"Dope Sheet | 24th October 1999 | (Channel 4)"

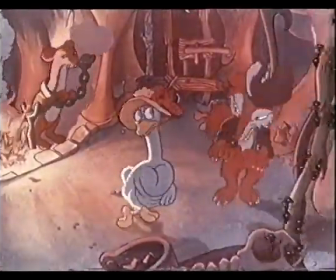Whilst the silly goose seems to satisfy Goebbels' command for blood and soil films that glorify German peasant life,
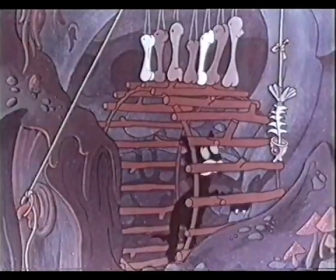Fischer Kosen also creates a complex and ambiguous story that often confuses and contradicts Nazi policy.
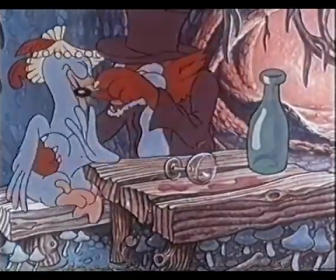When the goose is seduced by the fox, we hear an old Yiddish song. It seems at first that the fox, the villain, is identified as the Jew,
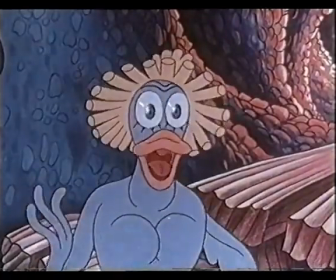but then we discovered the goose, the victim, is being abused in the same ways as the Nazis abused the Jews.
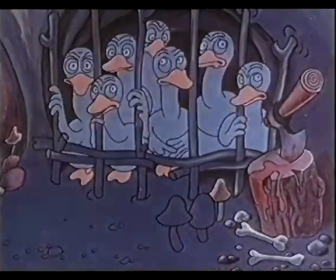Slave labour and imprisonment ending in execution.
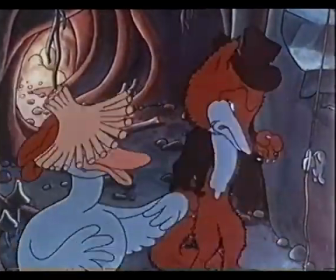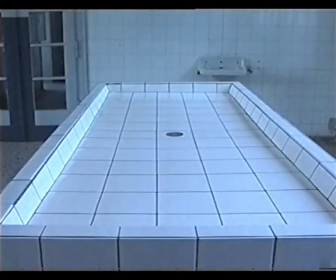Why do you think Gabels used Nazi propaganda in animation?
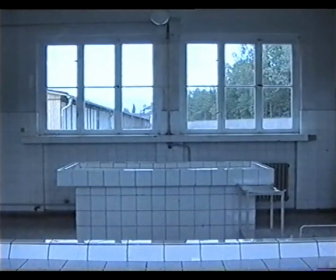I think it's got something to do with the innocence of animation. And because of its innocence, it's more insidious.
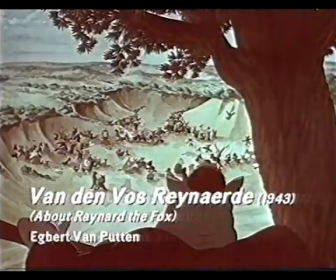Raynard the Fox is a perfect example of this, propaganda disguised as innocence.
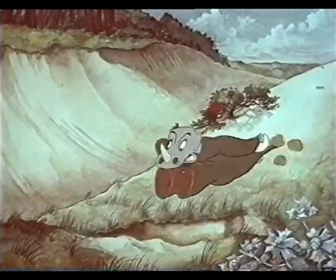Although the soundtrack has disappeared,
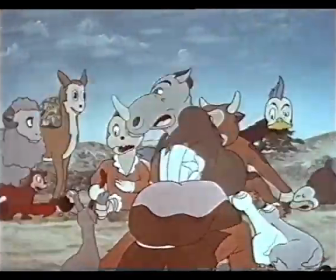it's clear from this surviving fragment that the cartoon rhino is intended to portray a cunning, manipulative Jewish caricature.
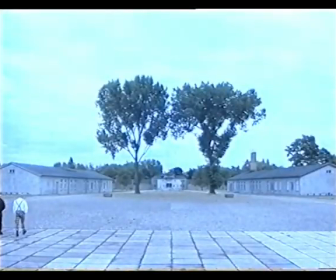Fischer-Kosen demonstrated that even in the darkest hours of human depravity, men of principle can resist by subverting with subtlety the orders and prejudices of a tyrant.
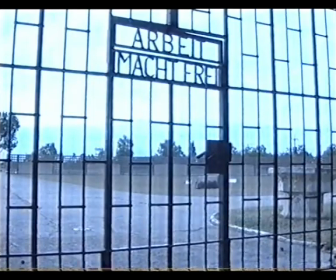I think Goebbels realised that the way to really brainwash people wasn't to shout at them and drill it into their minds. It was to work on the prejudices and bigotries that already existed in their society. It really isn't a question of did it contribute to the final solution.
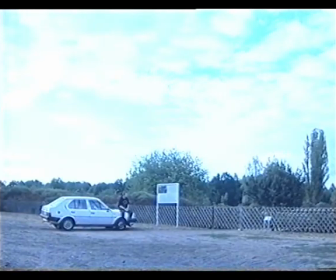It was one of the building blocks to brainwash the populace into a kind of dull acceptance where they wouldn't raise a voice. I don't think his spirit got crushed because he managed to escape from East Germany shortly afterwards, didn't he? Just with his camera. I found this letter which was written to my grandfather.
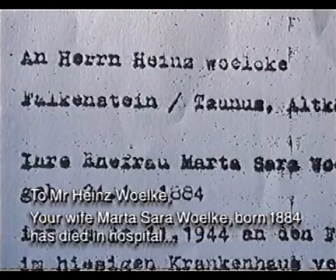In the letter it said that your wife died today in Auschwitz on a natural course.
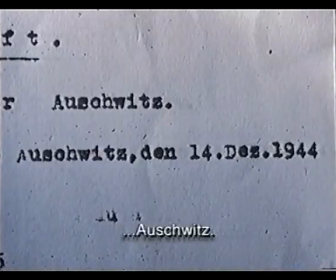And she died at such and such time. And that was all my grandfather ever had of his wife. He knew that people who went to Auschwitz never come back.
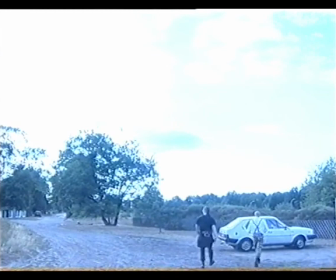Ordinary people say it will never happen again and ignore the Nazis. But ordinary people help to kill other ordinary people by spreading Goebbels' message. I wish it wasn't just me saying this. I wish my grandmother was here to say it as well.
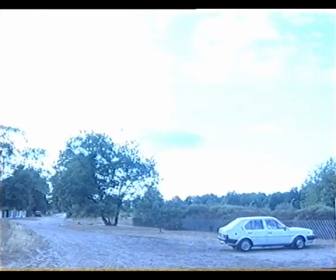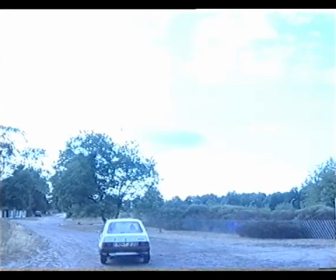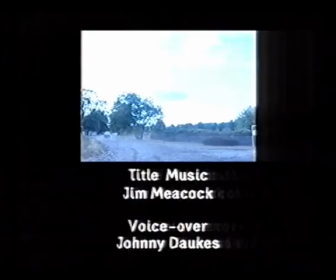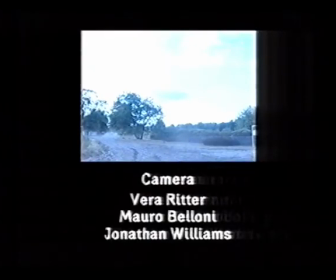Dope Sheet will be on again this Sunday. We'll be showing some of the films featured in tonight's programme after the break in Beyond Dope Sheet.
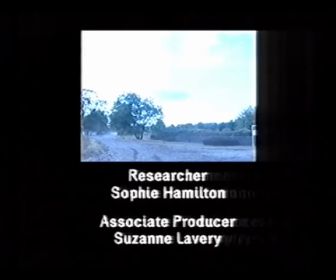In fact, you can see more from Dope Sheet tomorrow on 4 at 5 past midnight.